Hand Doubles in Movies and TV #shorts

Hand doubles have been used in the film business since the very beginning. They're used for close-ups on handwriting, dealing cards,
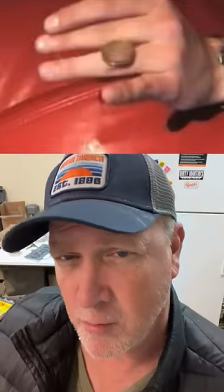0:06 and since not all actors have the manual dexterity to perform with the props with professional prowess, we use hand doubles.
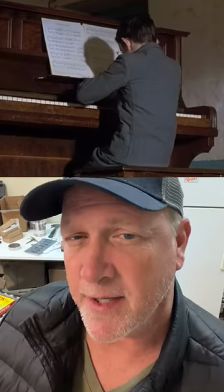0:13 In the movie Shine from 1996, the actor playing the eight-year-old piano prodigy wasn't a prodigy.
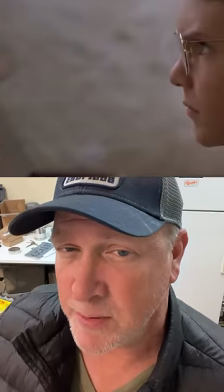0:19 They cut holes in the arms of his jacket, and another kid who could play the piano put his arms through and played it through the scene.
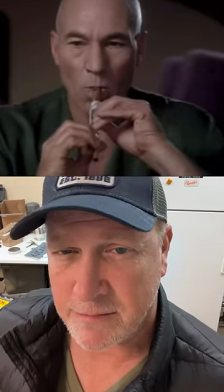0:25 In Star Trek The Next Generation, Patrick Stewart could not play the flute.
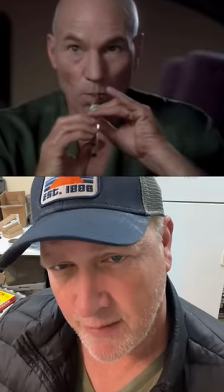0:28 So they hired a real flute player to have their hands in the frame, working the flute, while Patrick just blew on it.
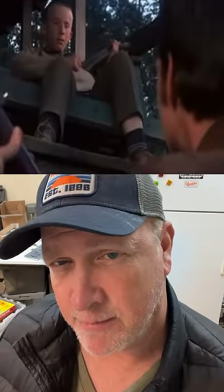0:34 In the 1973 film Deliverance, the kid playing the banjo isn't really playing the banjo.
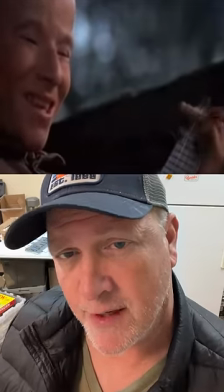0:40 There's a real banjo player behind him. Again, holes cut through the sleeves, and it looks like he's playing the banjo.
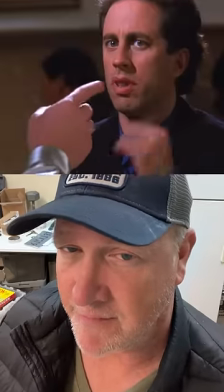0:45 Now, the funniest use of a hand double is from the Man Hands episode of Seinfeld. Jerry's beautiful date has the hands of a football player.
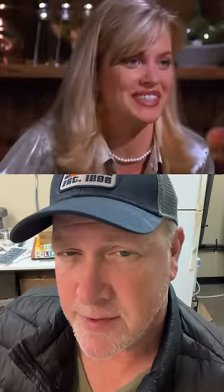0:52 She opens Jerry's beer and cracks open a lobster. That's my favorite clip. hands down